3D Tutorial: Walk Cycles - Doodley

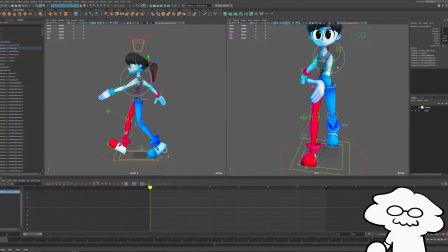482s
You do want to have your arms in a position where you can swing them very kind of like that, because you want that sweep between each frame. So let's set up the other arm to do that.
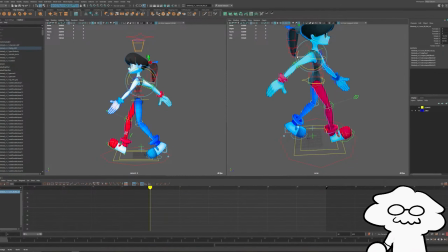501s
Like that. It's not quite a perfect sweep, but it'll get us most of the way there.
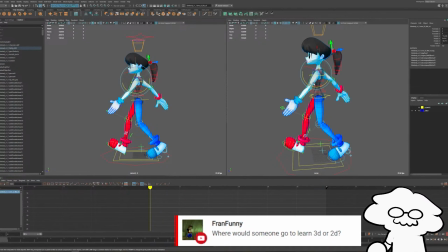507s
So let's do the arms for the other side. So I'm also positioning the shoulders as well, if you didn't notice. So I have the shoulders pointed inwards for the front arm and pointed backwards for the back arm, and they're going to mirror each of the legs.
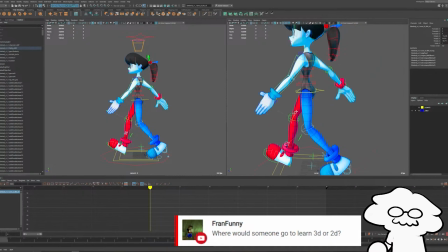524s
So this arm will match this leg's position, and this arm will match this leg's position.
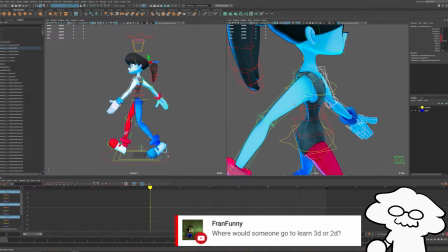530s
And then we'll do the same for the opposite side. So I'm going to select all my controls and then key all the rotation keys at frame 0.
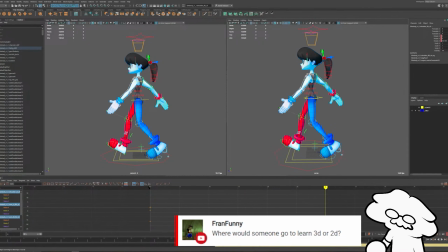538s
I will key them at frame 30 as well. And then at frame 15,
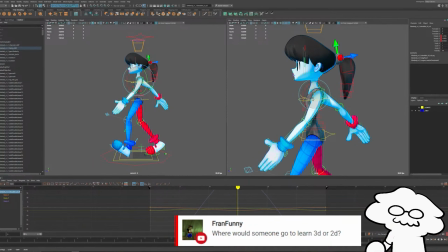547s
move their shoulders inwards. And do it for the other side.
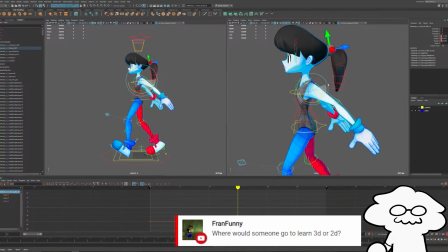554s
And swing like that. And then swing the other one.
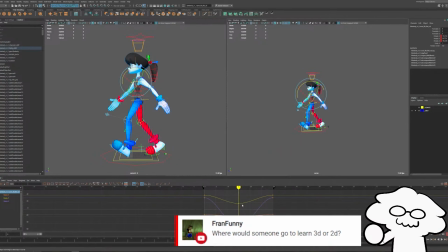560s
So they're continuing to mirror each other. And because we already keyed the shoulders and the arms, both frame 0 and frame 30, they'll go back like that. Very stiff because we need to do the actual body animation, and we don't have, forearm animation or hand animation.
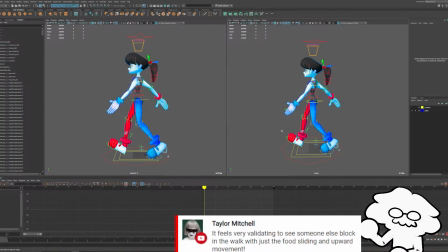576s
But again, we're starting very basic. We will leave it like that for now, and then we will add in the hip and upper body movements just so it doesn't look so stiff. And then we'll come back to the arms and do the forearm kind of dragging behind and make it look a little less stiff. So frame 0 and frame 30, we're going to have the hips point inwards.
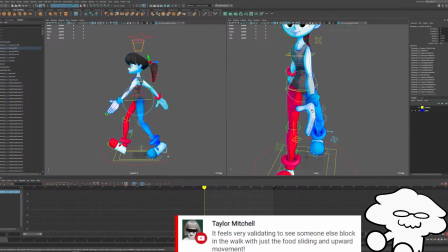595s
So your hip is going to go towards where your walking towards, and the back of the hips is going to go backwards. And then same as the video, we'll also rotate the hips downwards a little bit so that it sort of like a scale drags the lower part of the hips downwards, down like that.
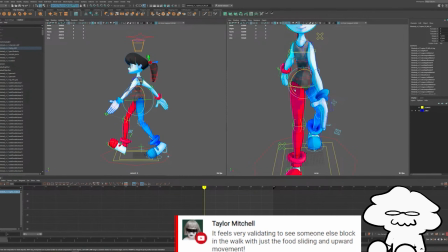614s
You know what, let's just do the rotation first. So we'll do forwards and then go back on the Y rotation and then copy the frames over like that.
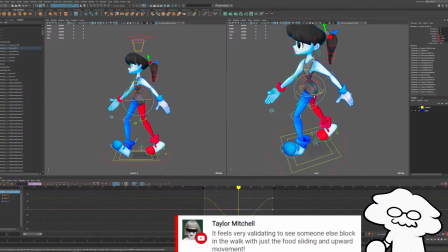632s
A little bit too much. Let's rotate it back. We only want a little bit.
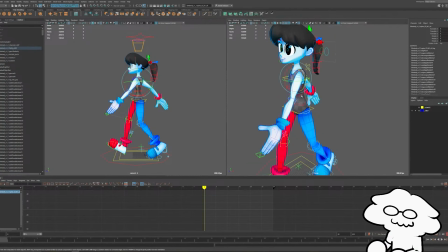637s
So same with the upper body is we want it to counterbalance. So we're going to have that go forward like that. Key our rotations. So the hips are going forward towards the front leg and the upper body is going forward towards the front arm.
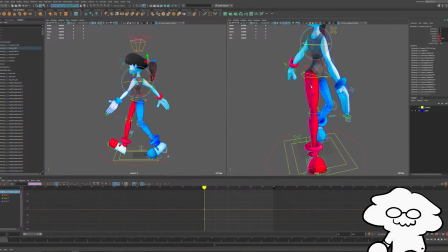655s
So right now that would be the red leg is forward and the blue arm is forward.
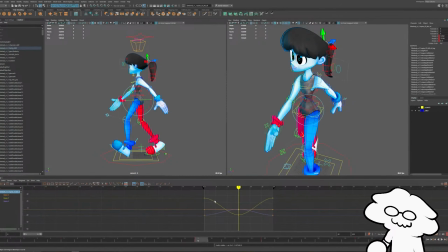660s
And then we'll do it the other way. I probably have it a little bit too much on that first frame, if I had to guess. No, copy it over.
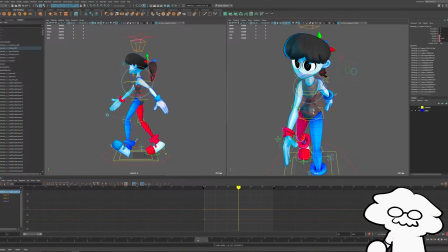677s
Rotate that inwards. I feel like I do have this backwards, don't I? No, I don't. Yeah, okay, now we're good. You're gonna go back like that. And then forward for the front-facing arm, so it's always pointing in that direction.
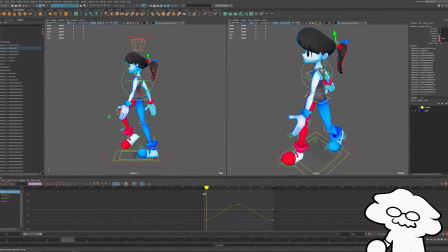695s
And then back to frame 0. Yeah, that looks good.
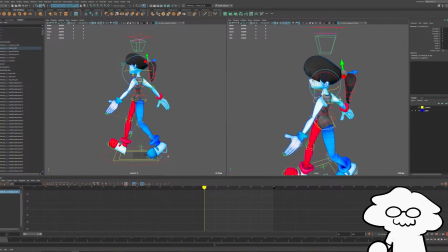701s
As is, my head is not going to stay in place because I don't have world space built in right now, but let's turn that on real quick. So we'll turn on world space for our head. Some rigs don't have this.
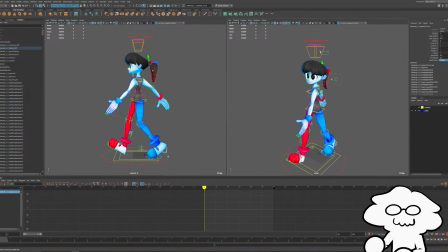717s
My rig is built with world space for the head, where as is right now, what I had was neck space, which it will sort of follow where the upper body is pointing.
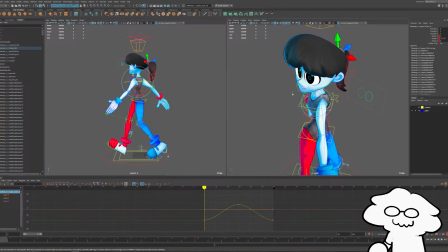730s
So right now the upper body is pointing to the left, so the head and neck is pointing that way, and then when it turns to the right,
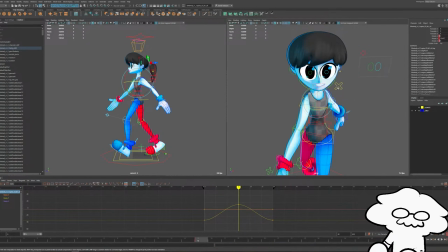738s
it'll point to the right, or her left rather.
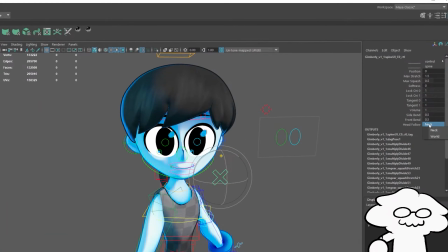743s
But if I turn on head follow, what I have is head follow, but it would sometimes be called head world space.
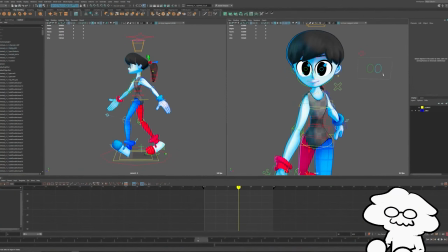750s
Turn on world space, then it will point down the middle. It won't rotate with the upper body.
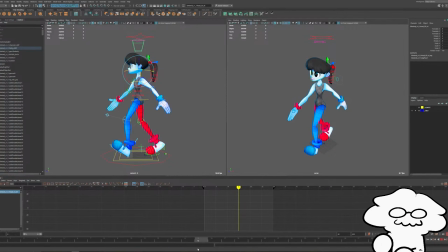755s
So if I were to go through it, then it stays forward. It does not rotate with the upper body, which just makes it a little less stiff.
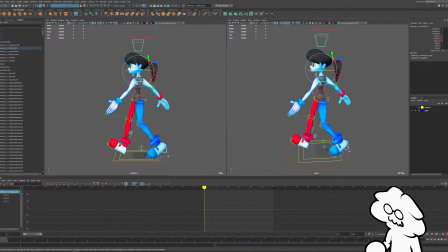764s
So let's, just for kicks, we'll key at 0 and key at 30. And let's just do it at 15 anyways. Just for now, just so we don't forget.
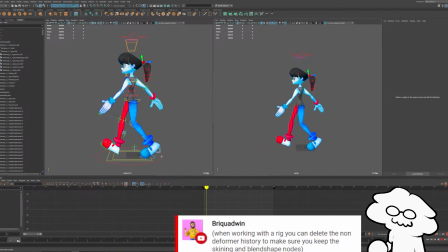773s
And then right now we have the arms swinging inwards and we have the upper body counterbalancing the legs.
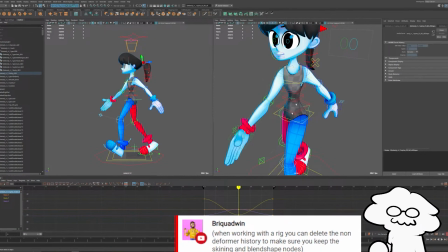780s
So the hips are going forward and the upper body is going the opposite direction.
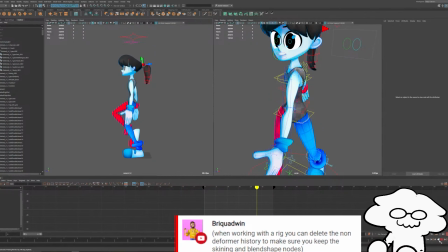784s
And from here, we have the basic movements in place so we can actually start polishing it and making it look better.
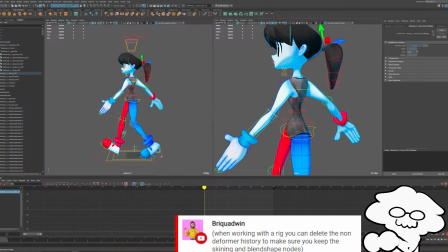791s
I'm going to add, I would call it drag, on the forearms.
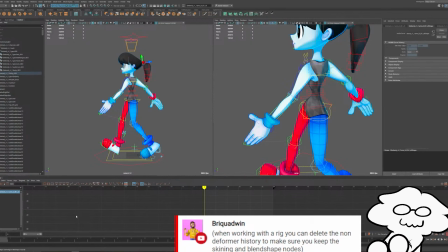794s
So we want the forearm to drag behind the upper arm as it sort of swings backwards and forwards.
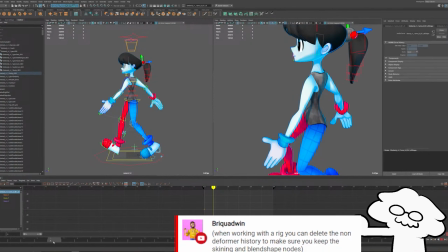802s
So let's say on this frame, I'm going to key it at frame 0 and then go forward a bit and have it drag behind by sort of rotating it inwards.
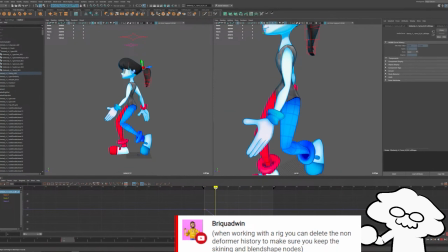812s
Like that. So as it sort of swings backwards, the forearm is going to rotate up.
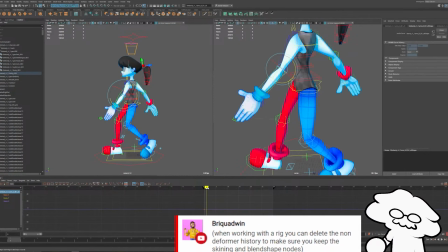819s
So here's what that looks like without that. So it looks very stiff. It doesn't drag behind.
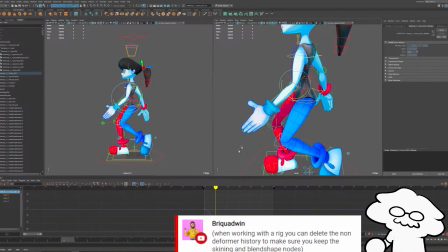825s
And then here, let me put it back, rotate it up as it's going backwards, like that.
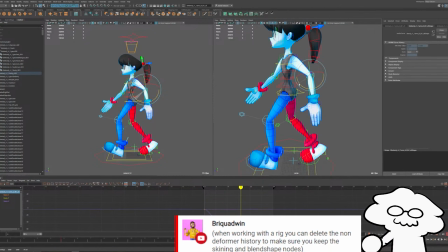832s
And then as it goes all the way back, we're going to have it go right after the other step.
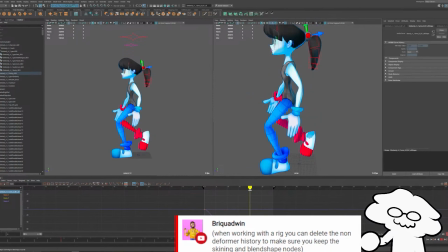839s
So like takes that step and then go back.
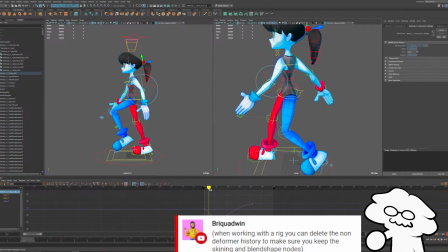843s
So the front facing step, it's going to drag by going upwards. And then on the other step, it's going to drag by going backwards. So so the forearm rotates backwards like that. Then it goes back to normal on the last frame. So we're going to just copy it over.
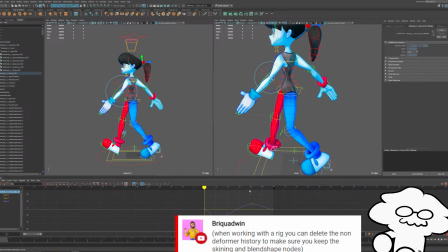863s
So again, as always, frame 0 and frame 30 should be the same. And we have that forearm dragging behind like that.
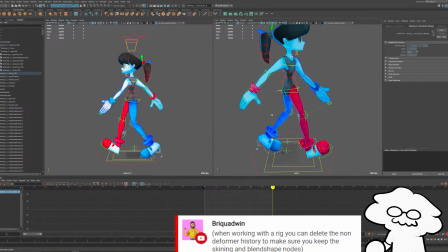871s
And then we'll do the same for the other arm. Go on the other side, just make sure we're doing it right. Key frame 0. Have it drag backwards. It's okay to break the arm a little bit when you do this.
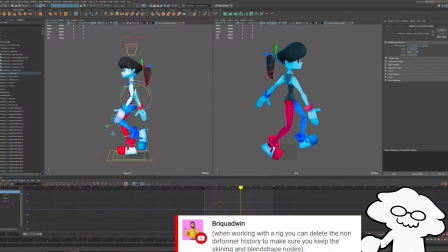887s
And then as it comes up on the next step, just after frame 15 on the next step, we will have it drag forwards like that.
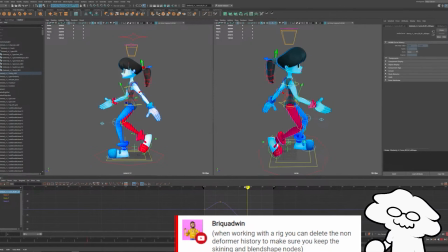905s
Probably a little too much, but generally it's there. So we'll copy this back over.
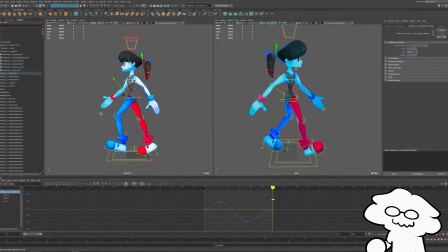915s
And just a little bit of drag on the forearms just adds a little bit more character to it. So we added some drag to the forearms and it adds a lot already.
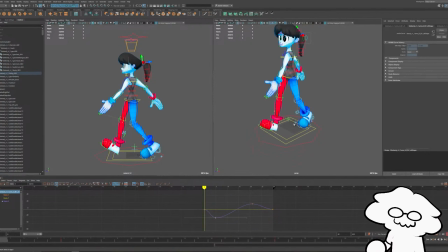935s
Still looks goofy, but that's okay. Also, my knees are pointing funny. I need to push those inwards a bit, right around there. Otherwise, oh yeah, this is a problem with my rig in general. This is something I gotta fix. Is my knees are I gotta adjust them.
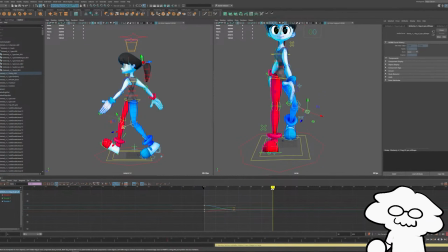953s
They'll just go inwards as she walks. Because as is with this rig, they'll go outwards like that as the as the leg is going backwards. So we don't want that. So I'll do it for frame 0 and frame 30. And then we probably have to do the same for the other knee.
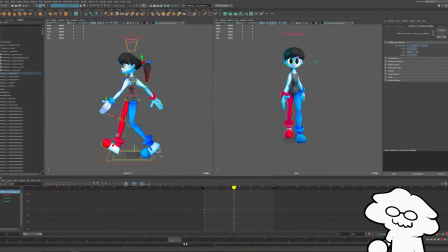971s
We'll keep them front facing. That's just with my rig because I'm bad at what I do. So ignore me.